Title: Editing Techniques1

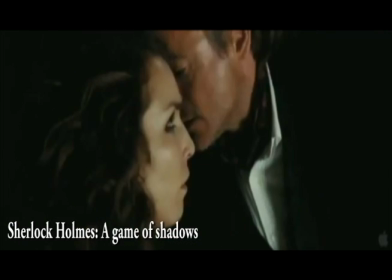When you cut to music, you would have various amounts of clips at different shots and angles.
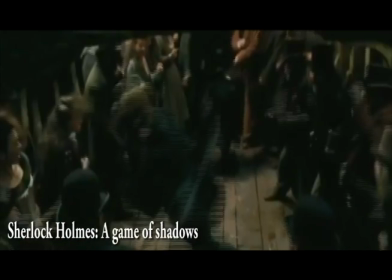It gives it a more exciting view for the audience. Some would also do this in trailers to make the viewer want to watch it.
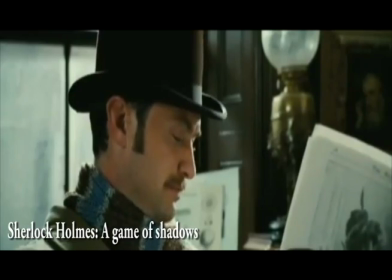Oh, how I've missed you, Holmes.
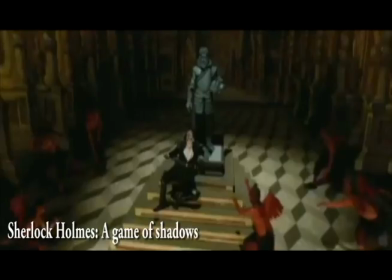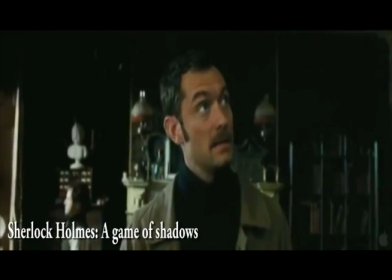I see your web of conspiracy has expanded. I'm knee-deep in the single most important case of my career.
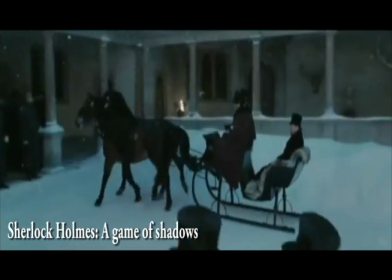The clues point in one direction. Professor James Moriarty.
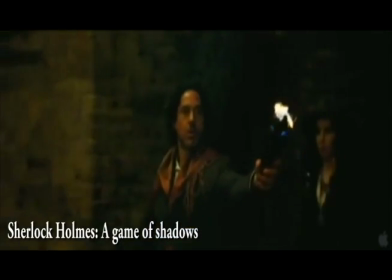Are you sure you want to play this game? I'm afraid.
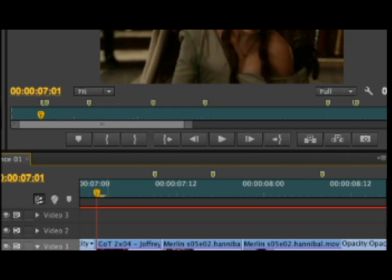To do this in Premiere Pro, you would use a particular tool called a marker. This can help you know where to place the clip you want to in a specific beat to the music.
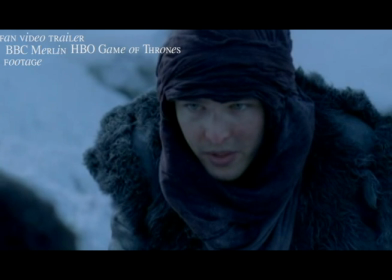You fear me, amorous, don't you?
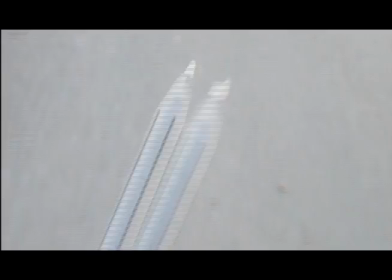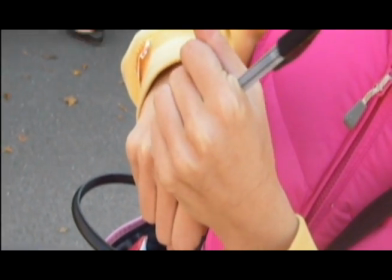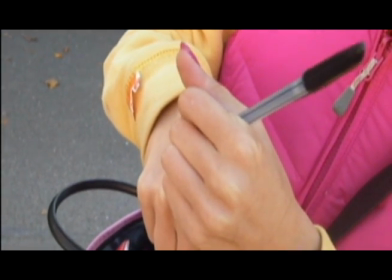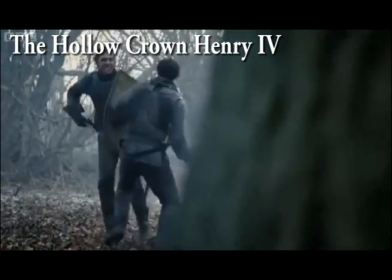Editing in spaces can be essential when it comes to editing the final product.
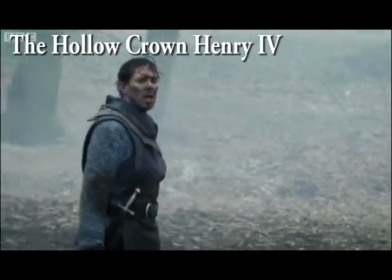It is used to make the audience believe that the actors or actor and object are in the same space and the time through the editing.
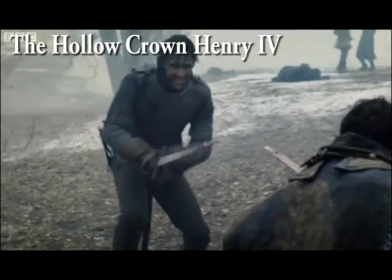You can also use it through objects and actors.
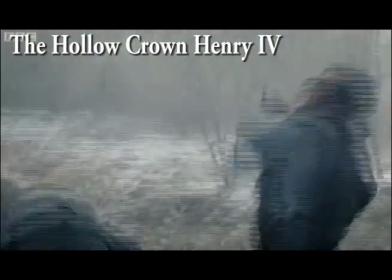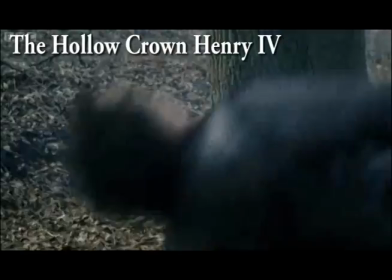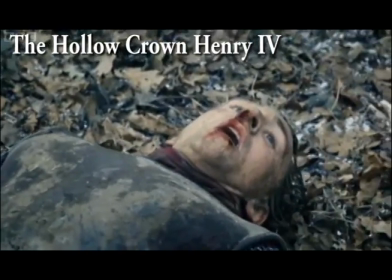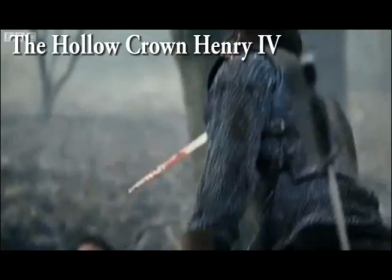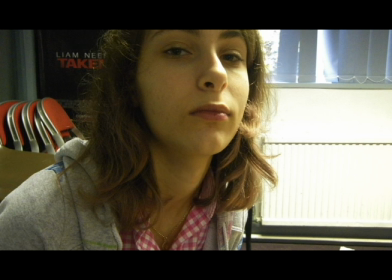Hurry!
Cutaways are used to hear and see the story someone is thinking about.
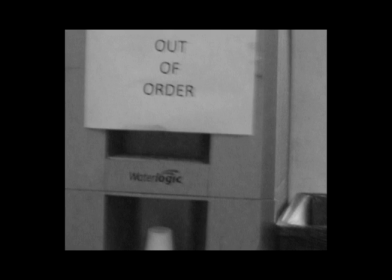It is used as different points of interest. It could also work as a bridging shot.
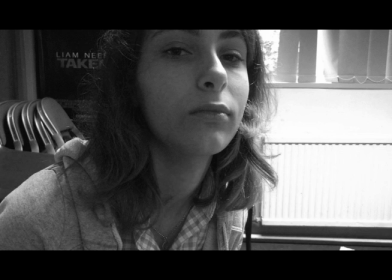Although when using a cutaway you would want to avoid jump cut of the same person,
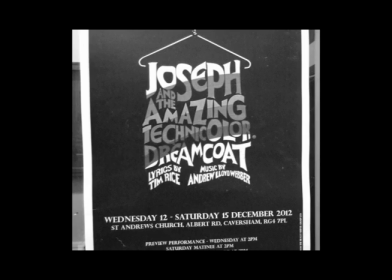arranging the orders of events, you have one facial expression, such as a happy face, and then have a scene of a mother and a baby, making the person seem like a nice person. But if you replace the mother and baby with someone dead on the floor and the same facial expression,
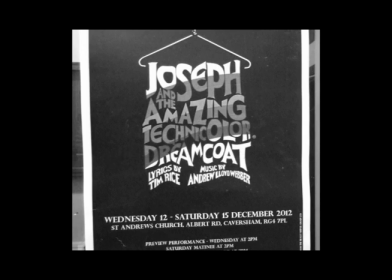it would completely change the aspect view of the character scene, making the person seem rather creepy and psychotic.
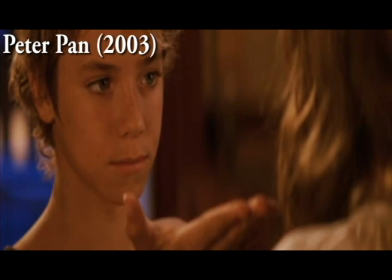Don't you know what a kiss is? I shall know when you give me one.
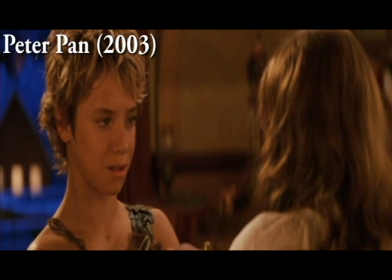A shot reverse shot is used to someone's reactions.
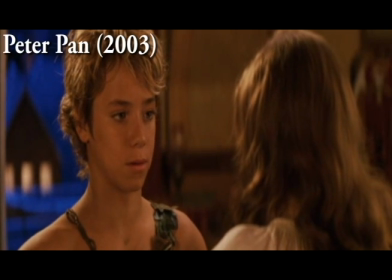This technique is frequently used in interviews. Although it can also be used in films when two characters are having a conversation.
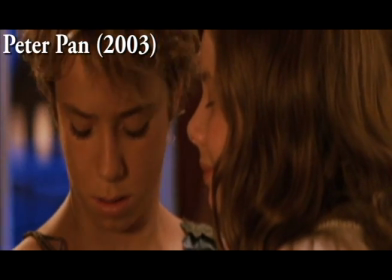When two characters have a conversation, or even in interviews, there is an imaginary line.
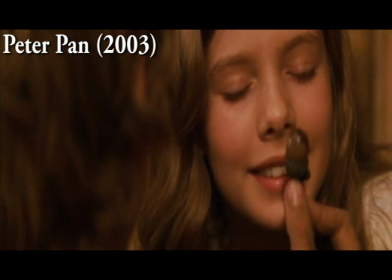This is called the line of action, which you should never cross.
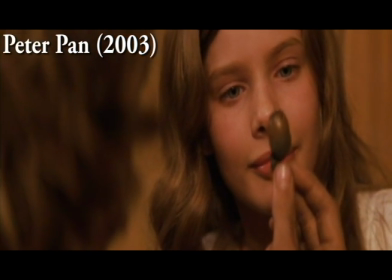If you were to cross the line of action, you would have to film it, since the camera is the viewer in the scene.
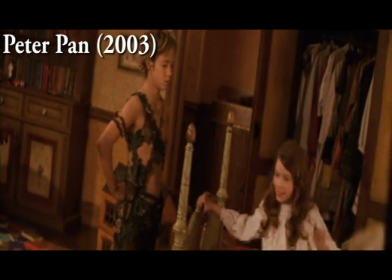Thank you. How old are you, Peter?
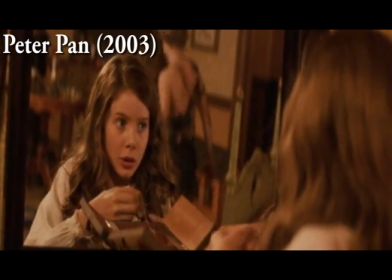Quite young. Don't you know? I ran away.
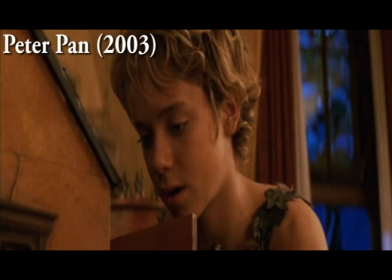One night, I heard my mother and father talking of what I was to be when I became a man.
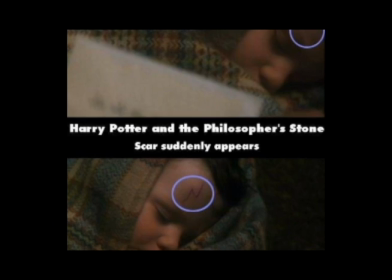So, I ran away.
Continuity is when the story must flow. The viewer is never distracted by awkward jumps between shots, although even in professional films, sometimes objects move from their original place.
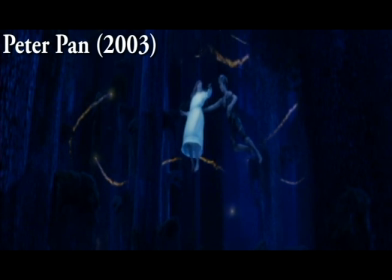Hook is all alone. You too.
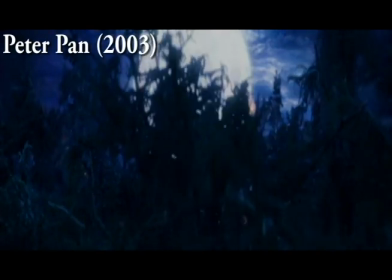Vanished. The dog.
The eye line match is trajectory of the looking eye.
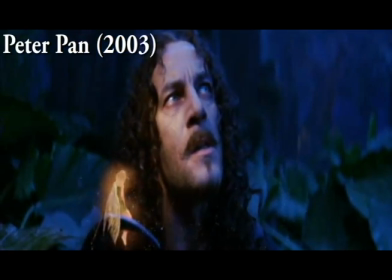It is also used to see what the character is viewing.